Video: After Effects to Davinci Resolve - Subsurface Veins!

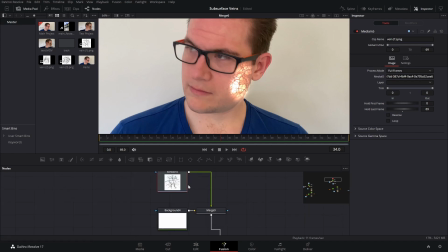And I'm going to set a, well, actually, I'll tell you what, I'm going to add a transform node after that, because that will just give us individual control without having to mess around with the merge node.
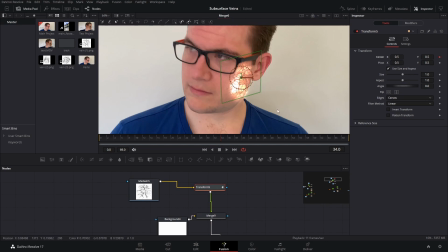And I'm going to set a keyframe on the center. And then what we'll do is we'll let that play forward a few frames. And then we'll move that, say, over there. And it will create another keyframe.
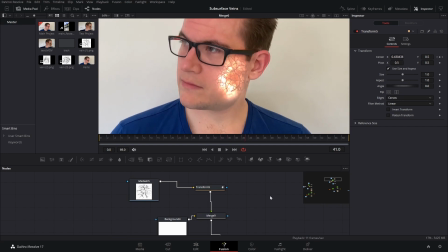And what you'll see is as that face is moving, the veins behind it are moving too. And it just gives a sense of depth that these veins are on top and these veins are behind.
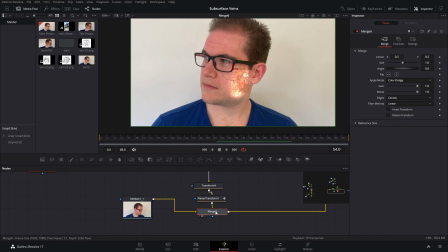One final thing we'll do is just blend this effect in nicely, because obviously from here it's not tracked, so we're going to want it to come in just when the tracking starts. So let's go to a good frame. I think it starts tracking well from about here, and this I can just clean up with the mask later.
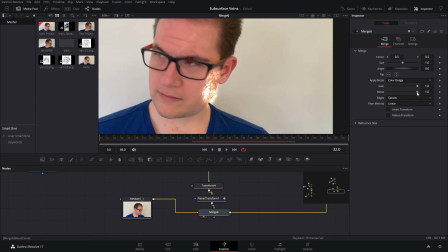So I'll set a keyframe on here on the blend value, set that to zero, set a keyframe. We'll jog it forward a few frames and I'll set the blend value to one, so that will fade in like that.
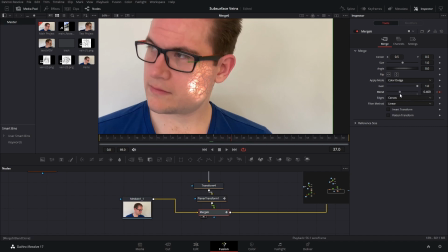And in fact, we might actually just want to turn the blend down to maybe even half, and it will just make the effect blend even better with our footage. So that is the basic principles of this effect.
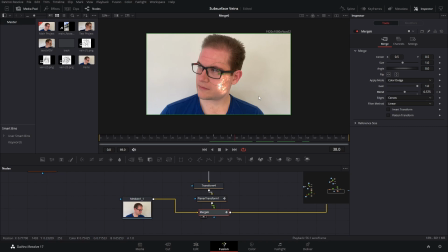What I'm going to do now is just go through and tidy this up, but I'll do it on a time lapse because I'll only be following the steps that I've already showed you how to do. It's just going to be a case of cleaning things up and making it look better.
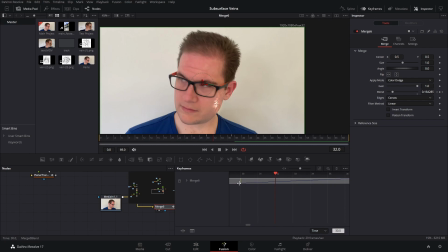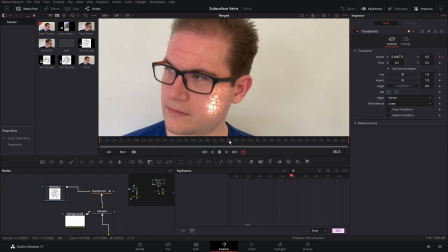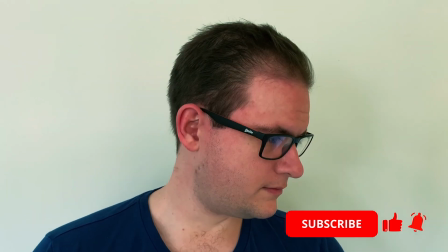And that's another effect done. Hope you enjoyed that tutorial. If you'd like to see more tutorials transposed from After Effects into Fusion, let me know in the comments.
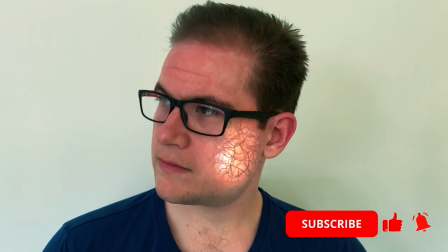Thanks for watching, and I'll see you next time.